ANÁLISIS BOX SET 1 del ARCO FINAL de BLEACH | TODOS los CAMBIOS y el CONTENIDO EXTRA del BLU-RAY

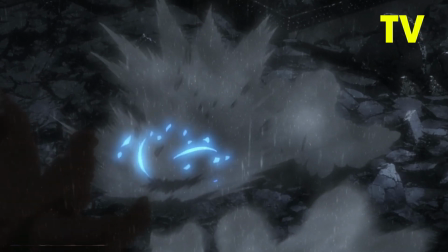Además de añadir efectos faltantes en la pelea de Yuhabak y Ichigo mientras intercambian golpes,
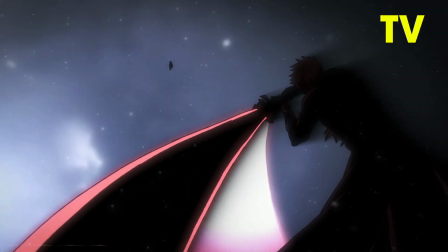se oscurece o ilumina el fondo para acentuar ciertos momentos clave durante el choque de Ichigo y Yuhabak en el aire,
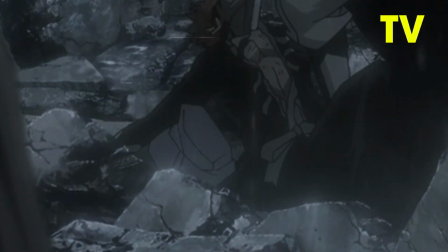se ha dotado de la textura pertinente a estas piedras,
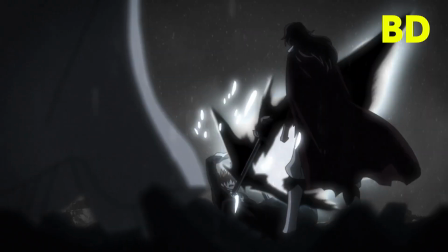se ha eliminado el reyatsu amarillo de Ichigo en este plano para ser más consistentes con la presentación decadente del episodio,
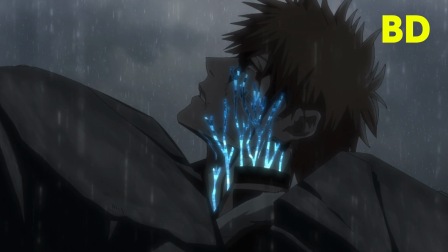se ha eliminado el glow o brillo azul de este plano y el blood bene ahora denota visualmente que nace desde el corazón y
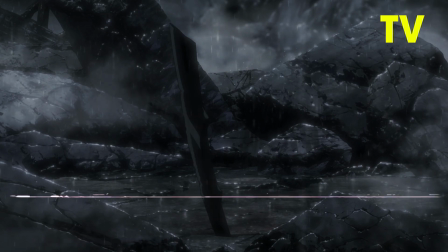se expande por las venas, y ahora se ha destacado más el brillo de la espada de Ichigo en este plano para darle aún más relevancia visual a la espada,
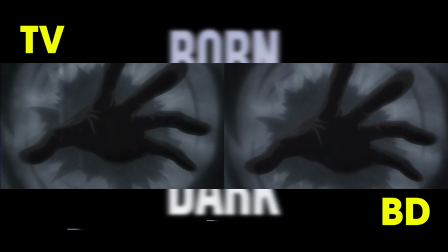dado que el plano tiene como protagonista este elemento. Además de que se ha animado un breve acting de Ichigo reaccionando a Yuhabak en este plano,
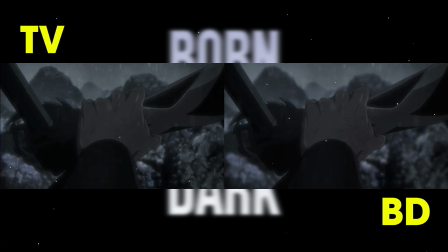que en mi opinión no añade mucha sorpresa a Ichigo a nivel de coherencia interna, pues si él tuviera tiempo de reaccionar así,
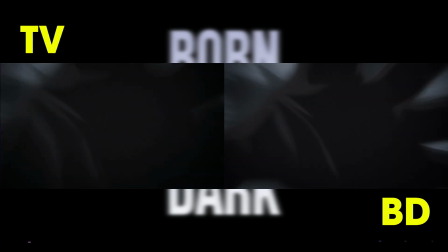también tendría tiempo de apartarse de Yuhabak con su Shunpo.
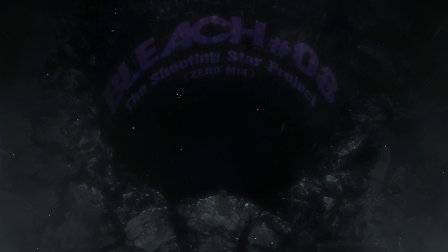Seguimos con el episodio 8, donde más allá de los cambios generales que he comentado al principio, no hay mucho que comentar.
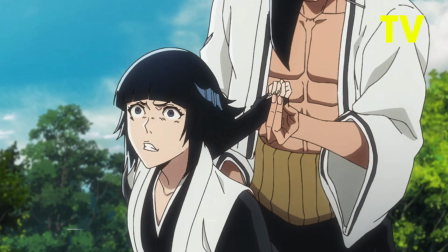Lo más destacable es la corrección de la cara de Soifor en este plano para ponerla a modelo.
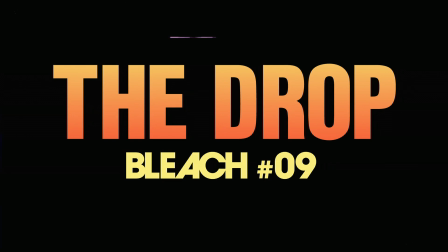En el episodio 9 tampoco hay ningún cambio notable.
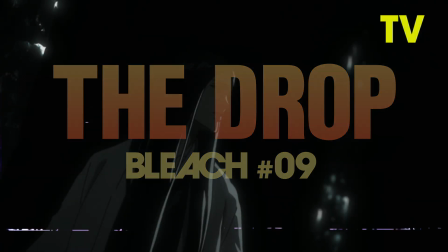Lo más destacable es la pelea de Kenpachi contra Unohana, donde al eliminar el filtro o compresión que comentaba al principio,
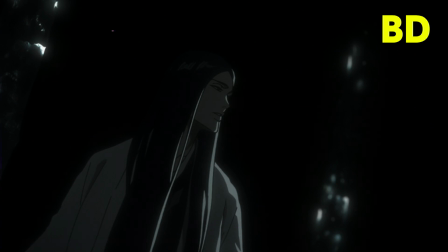los tonos más pálidos y esas manchas en las zonas más oscuras se eliminan, permitiendo a los personajes destacar más en cada plano, contrastando así mucho mejor con la oscuridad infinita del Mugen.
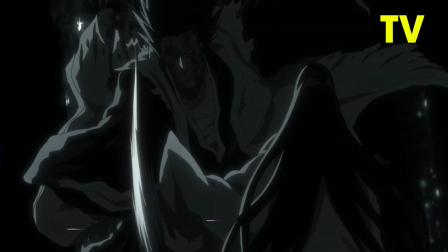Y también se acentúa el brillo de las espadas para dotarlas de un aura mucho más agresiva y afilada,
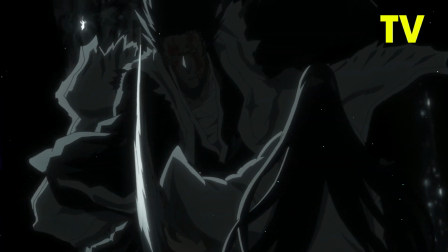ensalzando la tensión de la escena cada vez que estas están a punto de provocar una herida al rival.
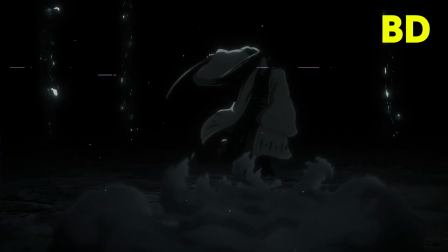El único error corregido es el background en este plano de Unohana, donde se oscurece por completo el fondo para representar correctamente la oscuridad del Mugen,
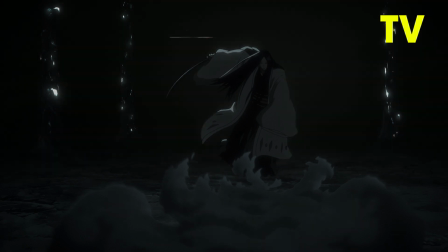y a su vez, como acabo de mencionar, darle más importancia a los personajes.
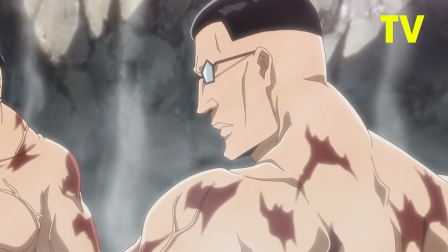Y en estos planos de los ayudantes de Kirinji, se ha decidido aplicar un desenfoque a la sangre de sus cuerpos para evocar mejor la idea de que sus cuerpos han
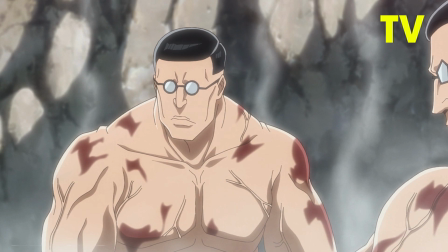empezado a gangrenarse y que todavía no hay indicios graves de esta especie de gangrena inversa provocada por la sobrecuración excesiva de las aguas
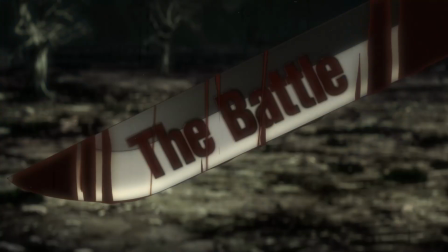termales de Kirinji. Continuamos con el episodio 10, que después del episodio 6 es el que más cambios relevantes ha recibido.
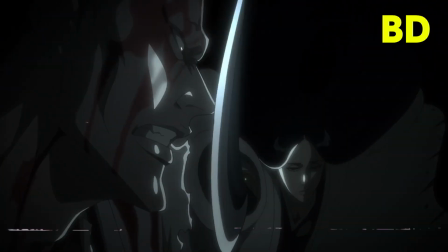Por un lado, se siguen aplicando los cambios que he mencionado en el episodio 9 con el brillo de las espadas,
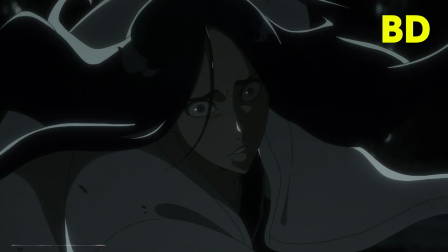y se han acentuado y agregado ciertas luces a los personajes en ciertos planos, como la cara de Kenpachi o los ojos de Unohana en varias ocasiones.
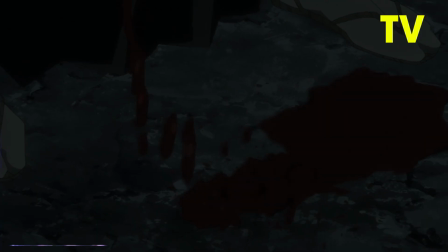Además de dotar de un rojo más vivo a la sangre, pues esta será un elemento fundamental en esta pelea.
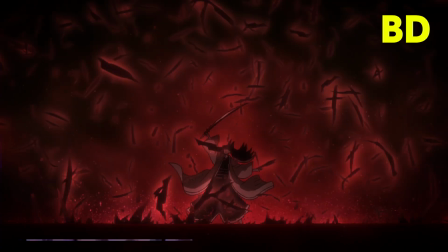También se han añadido muchos más efectos a la pelea de Unohana para volver aún más caótico el punto álgido de la batalla.
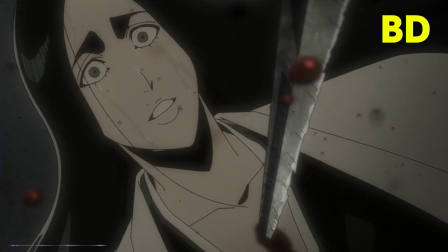Se ha añadido la pertinente textura a la hoja de la espada de Kenpachi en varios planos,
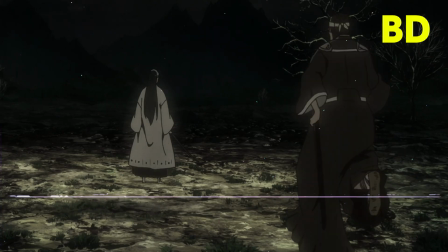se ha dotado de su aspecto al teniente de Unohana en el flashback y se ha enfatizado el sacrificio
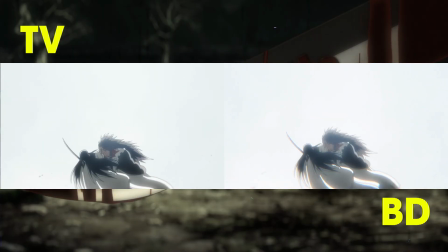de Unohana al añadir una cortina de sangre más larga y que cae con más delicadeza y sin prisa,
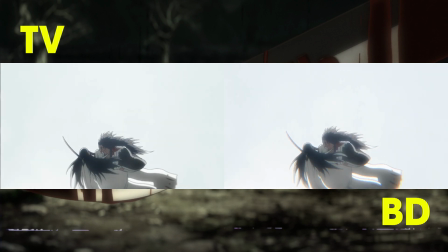que en mi opinión es más adecuada para un momento de alivio de un personaje, como en este caso con la liberación de Unohana de su pecado tras redimirse de él.
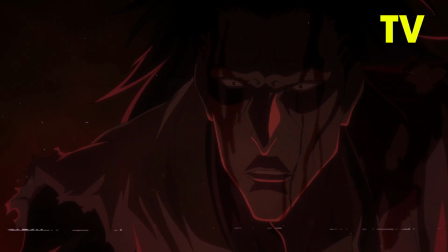Por último, se ha eliminado la sangre en la cara de Kenpachi en este plano para dar a entender que Unohana lo acaba de curar tras su intercambio y se han corregido muchos errores respecto a poner a modelo los personajes y ciertos objetos,
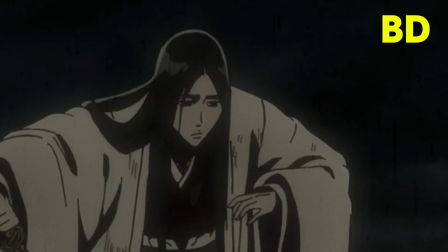especialmente la cara de Unohana en reiteradas ocasiones, alguna de Kenpachi,
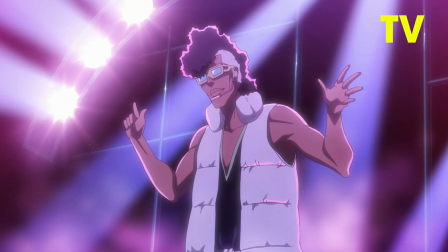definir mejor la estampa Guto de Nimaya, añadir luces y corregir anatómicamente a este último,
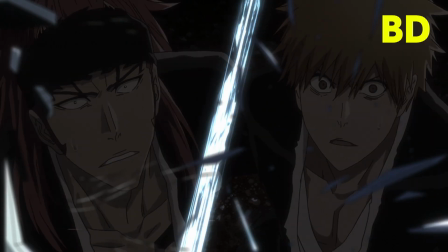y por último encontramos bastantes correcciones a Ichigo y Renji,
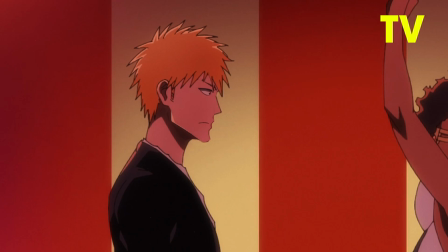que en ciertos momentos están bastante fuera de modelo, especialmente la cara y proporciones de la cabeza de Ichigo.
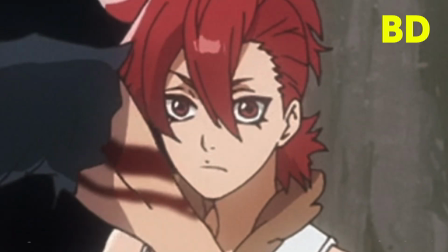Y cabe añadir la notoria corrección de Sayemaru, ciertas correcciones en los ojos de Mera, más dibujos completamente rehechos de Ichigo,
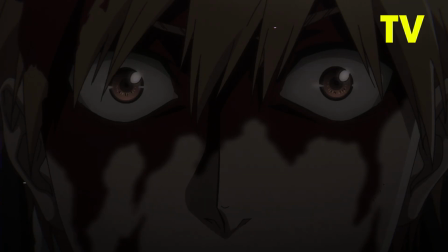la eliminación del brillo en los ojos de este último para transmitir mejor su desesperación,
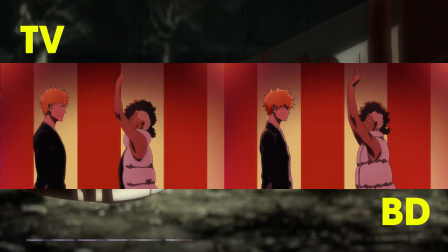la adición de animación a Nimaya para acentuar la comedia de este plano, y la recomposición de este plano de Kenpachi y Unohana,
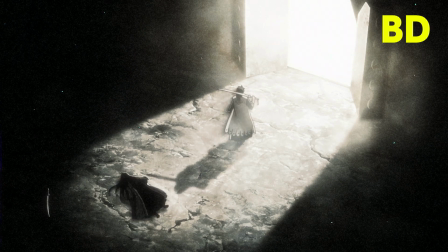donde no solo han redibujado a ambos, sino que han movido la Zanpakutō de Unohana para crear una línea ascendente desde esta hasta Kenpachi,
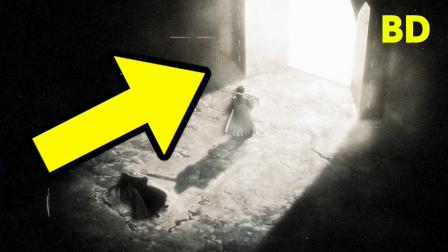mostrando visualmente con la composición lo sucedido en el Muken.